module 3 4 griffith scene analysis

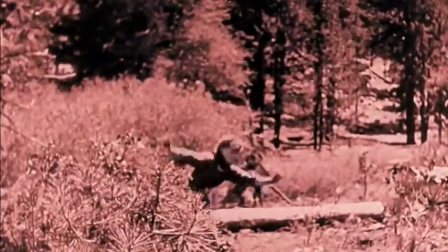Flora will take off through the woods, running,
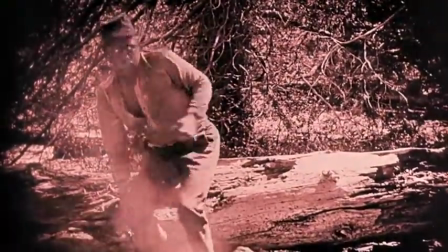and we're going to see in a series of edits, Gus in quick pursuit, again, going across the very same landmarks.
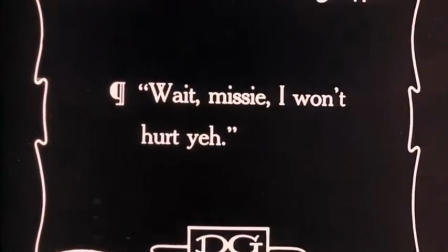We'll see Flora, as she moves, becoming a smaller and smaller figure within the landscape.
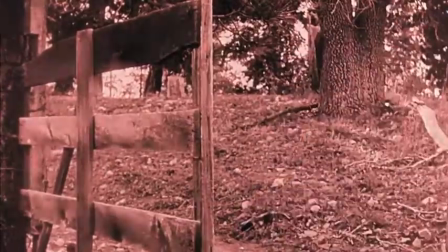Ben is now at that landmark fence, and we know he's in hot pursuit.
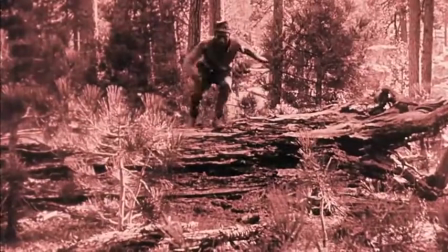Flora, who we had seen in these close-ups, is now lost in this very huge forest.
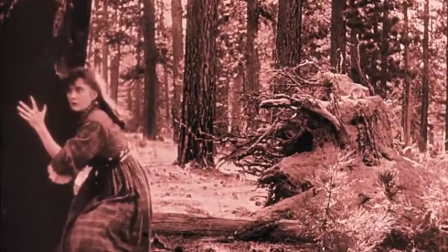She's being kind of dwarfed by the landscape around her, seeming less and less powerful.
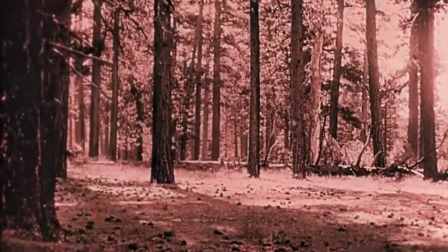And again, a crosscut to Ben in hot pursuit. Now we have Flora as a tiny figure in this huge, huge forest.
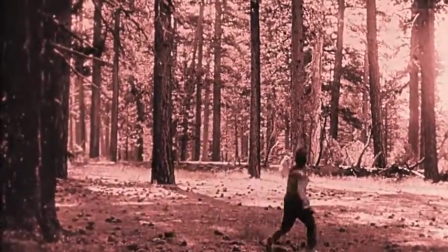And you get the sense that this was not shot in South Carolina, but in California.
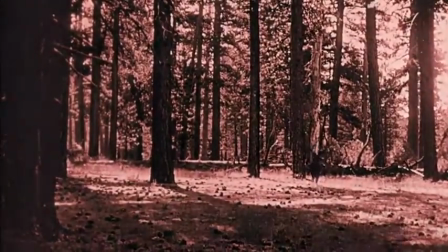But we have Gus pursuing her, and she seems very lost and helpless within this space.
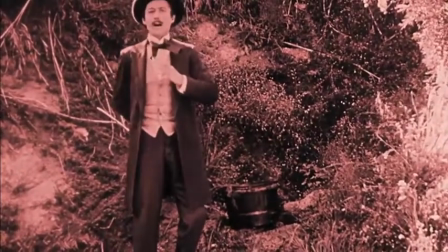Ben then retraces her steps. He sees her abandoned bucket. He follows her footsteps on the ground,
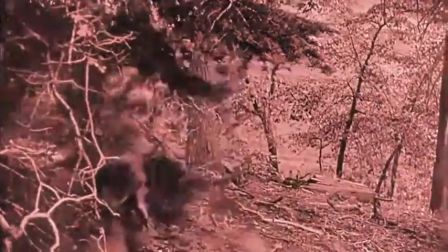will eventually pick up some clues that gets on their trail.
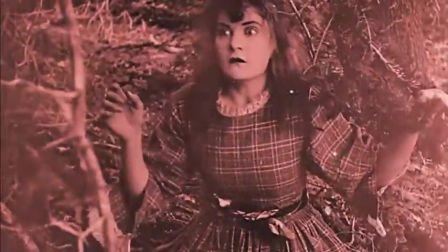And now we see these great close-ups of Flora's frightened, terrified face, right?
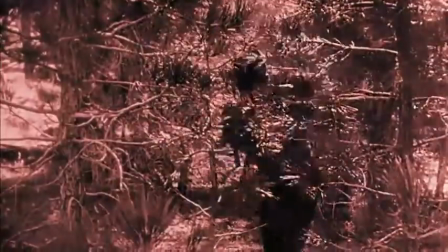Griffith gets in very close.
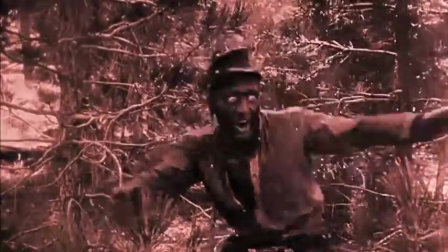And we also see the wild eyes of Gus, which of course is set off by the blackface makeup that Griffith has him in.
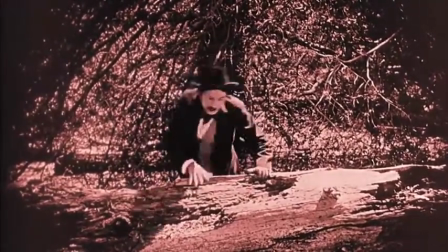Ben comes to all of these familiar landmarks. So we are cross-cutting between Ben and Gus and Flora, who are now in the same frame.
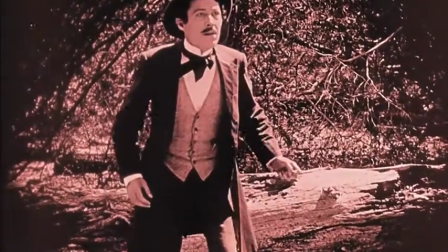We see Gus's jacket. Ben knows exactly what's happening and calls out for her and, again, pursues her.
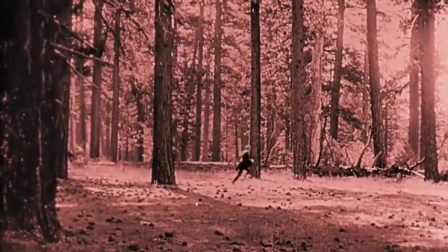Flora is becoming smaller and smaller still. Ben chases across these huge landscapes.
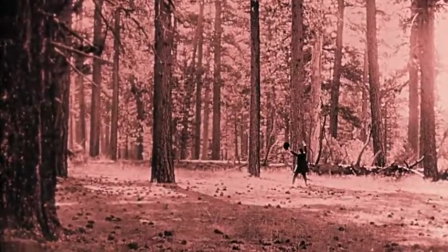It seems really unlikely that Ben will find Flora in this huge expanse. And now we've seen Flora come to the edge of a large cliff.
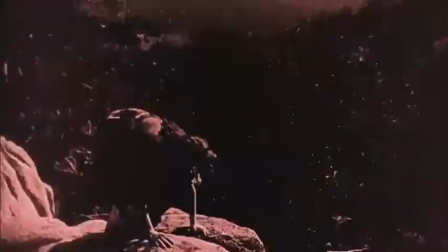This is a very dramatic scene, and the cross-cutting really highlights this,
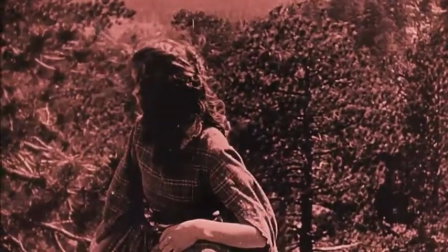as well as these close-ups we get of their faces.
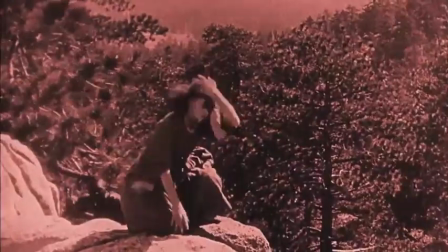And we're going to see another series of closer shots of their faces as Gus enters into the frame and gets closer and closer,
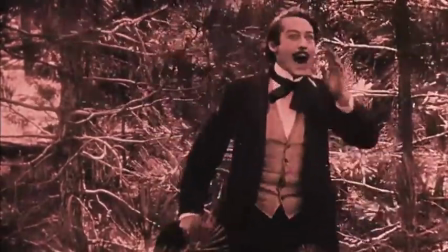and Flora as we get a real focus on her face,
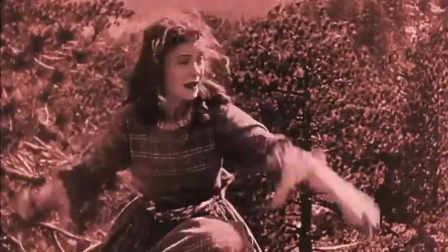and as well as Ben's terrified gaze. Flora, we get a sense through her acting, as well as this intertitle,
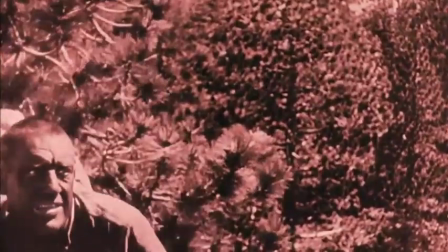that she is going to jump if Gus does not back off, which of course he does not.
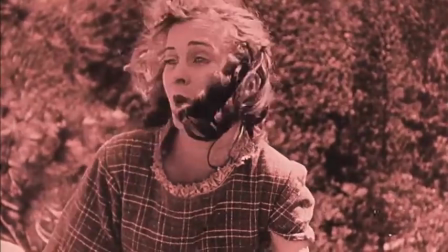We see her conviction and her terror, again, in this, what is a very close shot for the time.
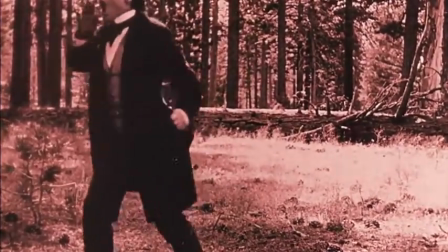It's not an extreme close-up by any means, but we get the intensity of Flora's emotions and face.
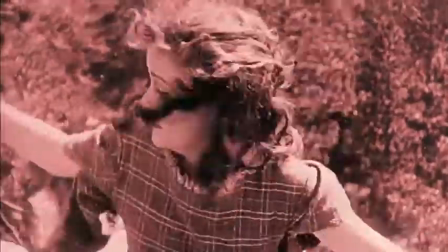We see her screaming into the wind, hoping that anyone can hear her.
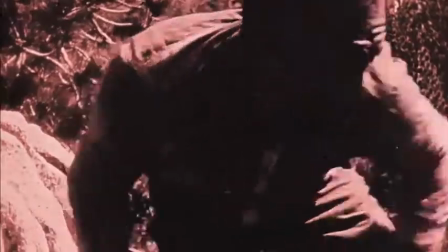And as Gus gets closer, she, of course,
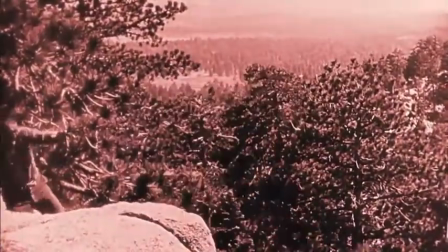has already made her choice and jumps to her fateful death.
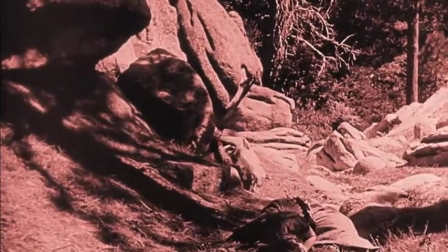And we have that great switch of the dummy that fell over the edge to the body of the actress as she tumbles down and out of the frame.
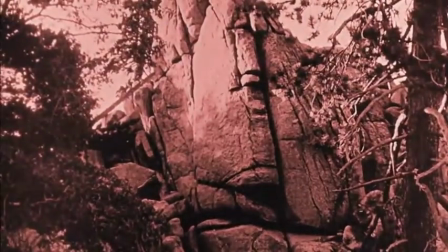Ben still hasn't caught up to her, but he does in the next few moments.
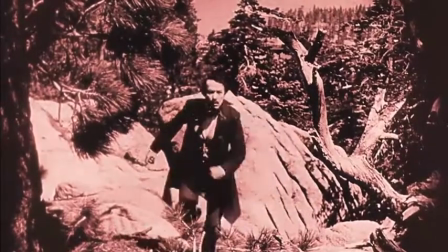And so we have two kind of sets of cross-cutting here, of course. We have the cross-cutting between Flora and Gus as he pursues her.
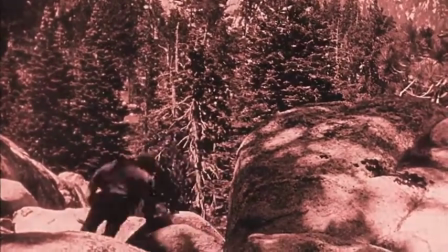And then once Gus and Flora are kind of coming in and out of the frames together as he gets closer and loses track of her,
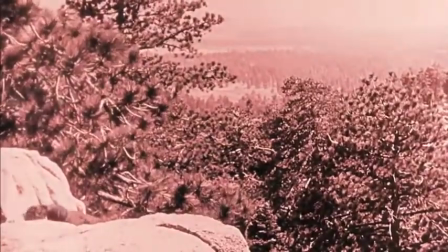we also have Ben then as a third term,
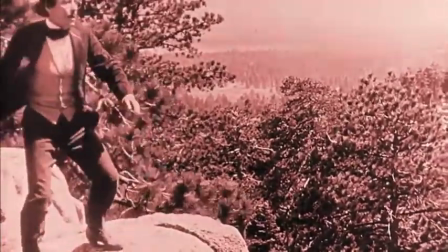cross-cutting between Flora and Gus, and Ben in pursuit.
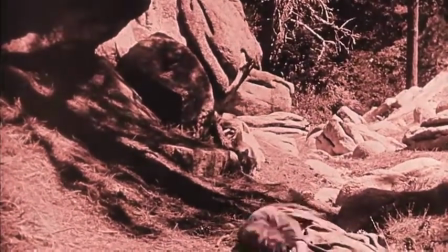And now we have the eyeline match of Ben looking down into the ravine at his dying sister.